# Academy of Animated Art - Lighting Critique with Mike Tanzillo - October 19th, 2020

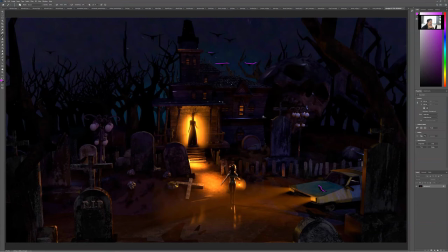(30:07)
Um, when I was looking at the image earlier and I think that it's because like there's there's a lot it's almost like let's make it darker behind the character
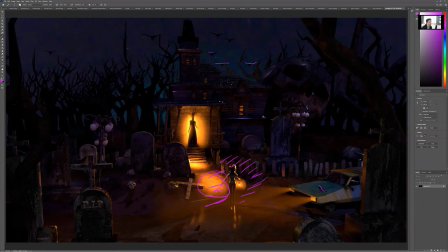(30:20)
um and then this that way that this like can kind of pop off so it's like maybe tone down all of this stuff and turn that off because i don't think we necessarily need that because if that's the flashlight it would actually be more or the lantern would be more just kind of like a pool of light at her feet that would actually be casting a shadow from her
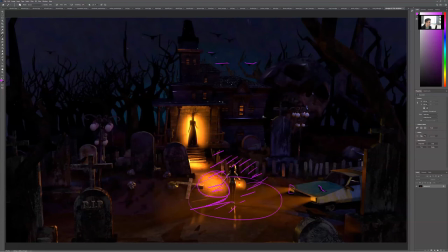(30:40)
same thing with these uh headlights brighter here really casting like they like look at that angle they should be casting a very long shadow from her under the ground um or you could just turn them off too uh let's add some more haze back here uh just to get some aerial perspective at
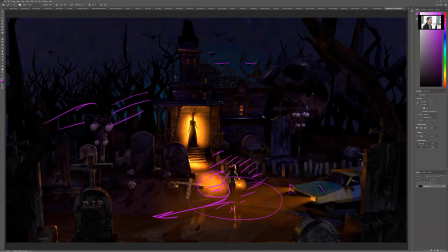(30:58)
night they're a little too crisp and contrasty for being as far back as they are um and yeah and i think that's a good that's a good starting point for your for your next round of notes
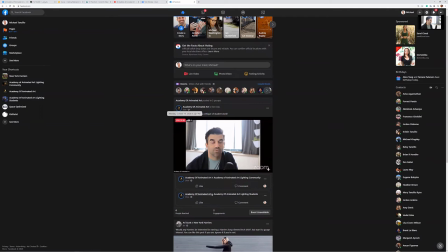(31:08)
all right all right so we're back at the beginning for now we're going to hop over i'm going to check out facebook here make sure we don't have any comments hello all um
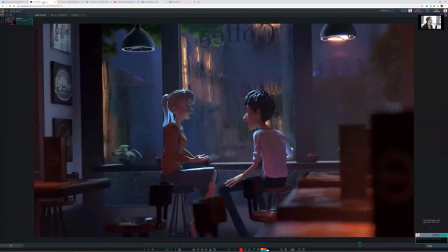(31:16)
and make sure that uh yeah all right now we're going to jump over to yang lu so this is our
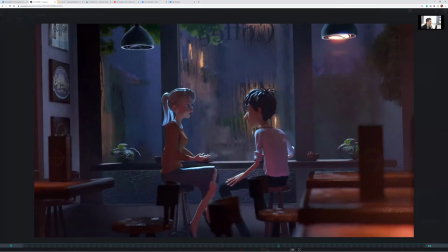(31:24)
our coffee shop scene in our asset library very cool stuff the biggest thing that i like for well first off the uh texture uh shader on of the rain droplet glass really beautiful stuff
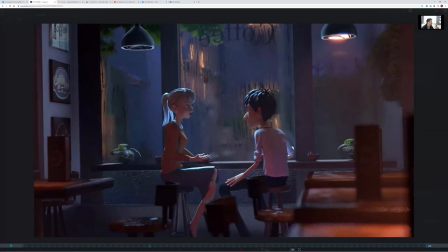(31:39)
really pretty it adds like a sparkle to the scene it adds an interest to the scene i just absolutely love it um the biggest the environment's actually looking really good
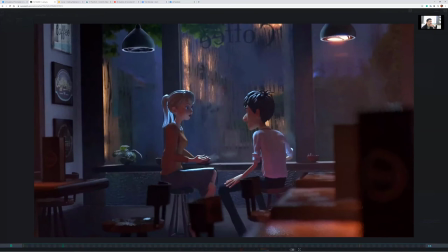(31:51)
for now the biggest thing is the characters just aren't reading well enough yet um and i'm questioning how we can make that happen like we can eliminate eliminate this light take this light move it over to like here allow that to live
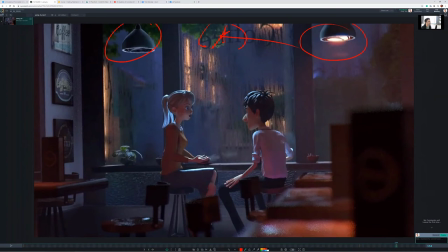(32:07)
here you know then this could cast a light down on them and then we can pull this in or we can fake in like some outside light coming in and hitting them up or just or you could also just artificially up their their warm values and their overall skin tones and just just
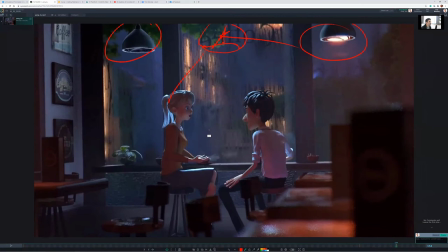(32:27)
like amplify a little bit more light on and that doesn't necessarily make sense but does help us read them off from the background it's okay if they're having like a difficult conversation and we don't want to hit them with super warm like it doesn't have to be happy it just needs to read
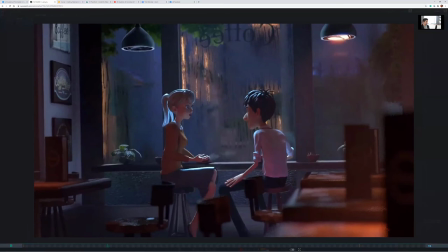(32:40)
um like and i know that we're you're hitting with the super super rim light that looks cool but like just their faces we need something even if it's just like a soft fill light on their faces to get those to pop but really really really beautiful stuff and i wanted to show this
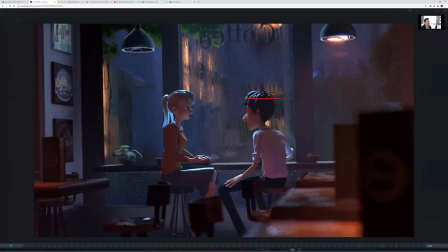(32:55)
to everybody i also like i love it because this is probably the alley back there now that i look at it um i just love like how this light is as the camera moves like watch this one it's just like as it comes around him just sparkle sparkle sparkle sparkle like really pretty
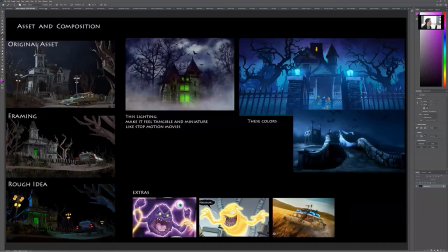(33:09)
stuff so really good job there all right let's hop back into here and see what non uh haunted house
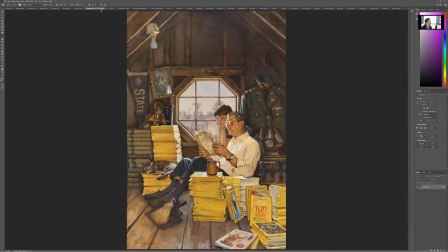(33:18)
spooky scenes we've got okay alfredo this is another one of yours with uh some reference here really making it
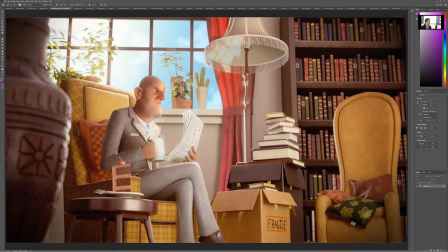(33:24)
like a uh norman rockwell painting so i think that it's just being a little bit over illuminated i like the shaping on him i like the shaping on some of the objects i just think that like there is a lot of bounce kind of coming in here that i really think we should tone that down and get some more focus in on him we can tone that
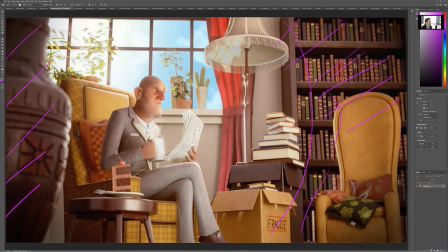(33:44)
down too um this is oddly clamped right there right like so if sunlight's coming in through this window and hitting that like that would be the brightest thing but instead it's it's kind of a clamped value i mean it would be way brighter than that and then um yeah i would tone down
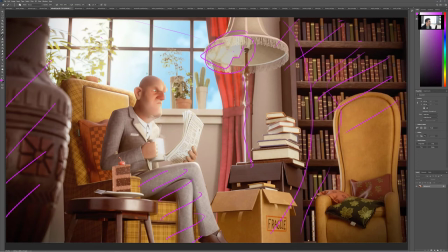(34:03)
the brightness on his legs here to kind of make it feel like the light is clipped by the uh window there and then this stuff here like the fact that this face of the cake is being lit makes me think there's a light coming in this way um that's and really this should
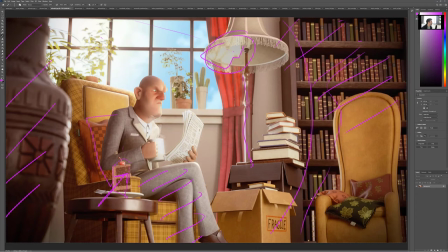(34:19)
all be about the light behind them right like so like this pillow shouldn't be as illuminated because the light doesn't really get there from back here um and i think it's i think you should play it up much more on this kind of uh bright afternoon day that the light's coming in from
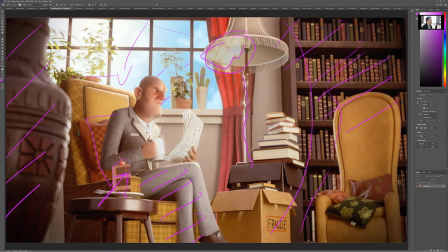(34:35)
the outside and you can push that sky a little brighter too because if we're exposed for the inside the sky will almost go totally white blown out
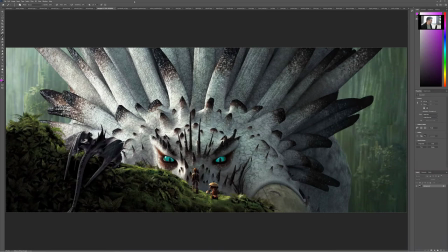(34:43)
amy really great example from one of the how to train your dragon movies super pretty a huge sense of scale like we can feel that sense of scale on this um a character and we talk about this in the classes obviously but a character that's a white tone is very very very difficult
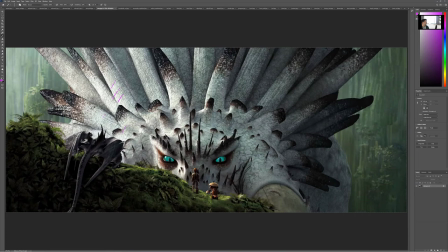(34:59)
um you know like it's it's getting these whites to be nice and bright and clean without going too bright while the shadows have color in them and they're not too gray and dingy and dirty like this kind of blue green uh shadow value in here really really helps out a lot and then getting the
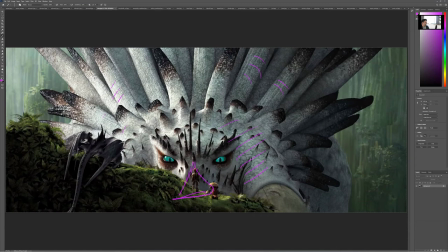(35:17)
eyes to read off of it and then this perfect symmetry of of you know the character here in the center of hiccup right in the middle and everything like perfectly symmetric around there also you know nice that it's getting bright here around our darker toothless night furies.
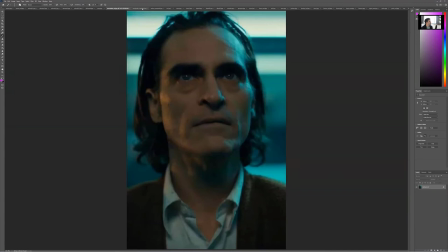(35:36)
So getting those to read off too from the brighter background is really important. So really good submission there.
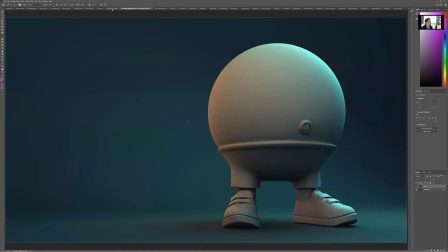(35:43)
Annabelle. So got this. Okay. Here's your update versus the previous. Color is looking a lot better. Here's your reference. Just like a touch more green. You don't actually have to hit these notes.
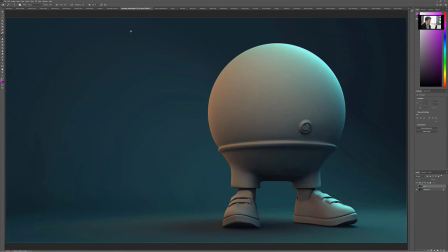(35:55)
I think like, so again, with this first assignment, it's all about like you getting an understanding of the reference you getting familiarity with the light sources or with with lighting in 3d
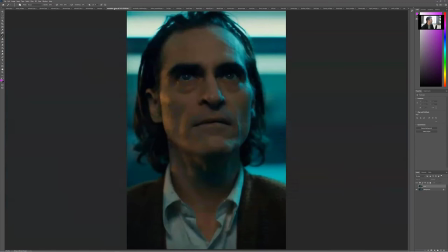(36:04)
um and i think you've definitely demonstrated that so i think you could probably move on from here but i would just
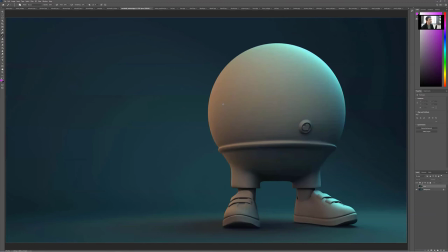(36:09)
say that the background color could be just slightly more green that looks good good job balancing the key and fill yeah i think you're good i think it's i think at that point it would just be a matter
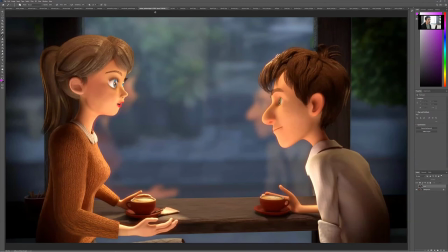(36:23)
of noodling noodling color so i think you can definitely move on to the next one Ashley yes feeling this bounce feeling really good about it feels like do you feel like this kind of warmth and glowiness about the characters really good stuff but now we need to justify
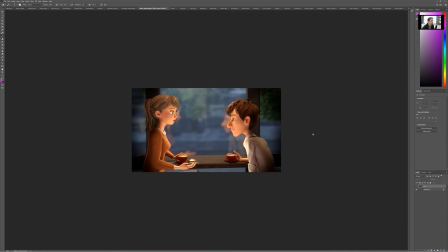(36:39)
it a little bit more from an overhead light because I realize it's almost like the the the light coming from underneath is stronger than what's overhead so let's let's pump up see the previous version of that and good job with the vignetting That really helps out a lot.
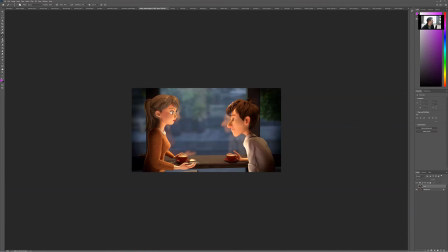(36:55)
So I think that what's going to happen is let's tone down. All right, so let's introduce some more light coming in from the top. I want to see maybe almost like a rim from the top here, a little bit brighter here on the table.
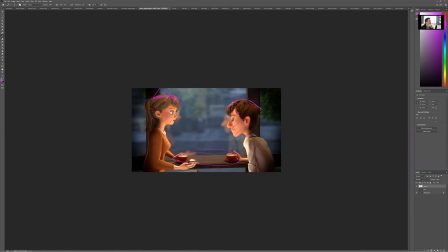(37:14)
Once that starts to come in, we might need to tone down this bounce fill value. um but i think that you're you're inching closer you're doing a really good job of getting further along and pushing to the next level i think that that's all it is more light on the top and then rebalance that bounce light so it might just need to come down like five to ten
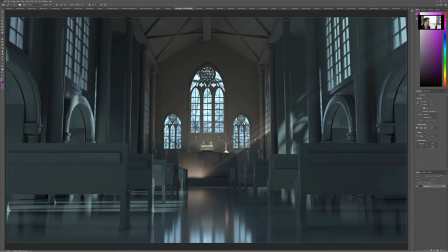(37:33)
percent i agree danny other stuff okay so thank you for uh for going through this i like the light that's coming up underneath here um you can see now how the room is working more uh balance like the way that the light hits here is the same values on the wall.
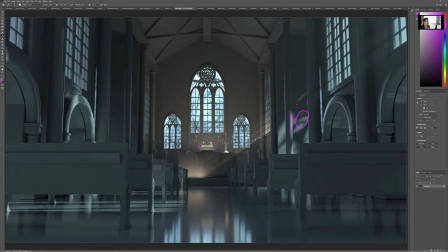(37:50)
Um, everything's starting to feel a little bit better. Um, but I am surprised that like an area, like in here doesn't go much darker, right? Like it feels like there's some extra bounce light in this space. That's causing some issues.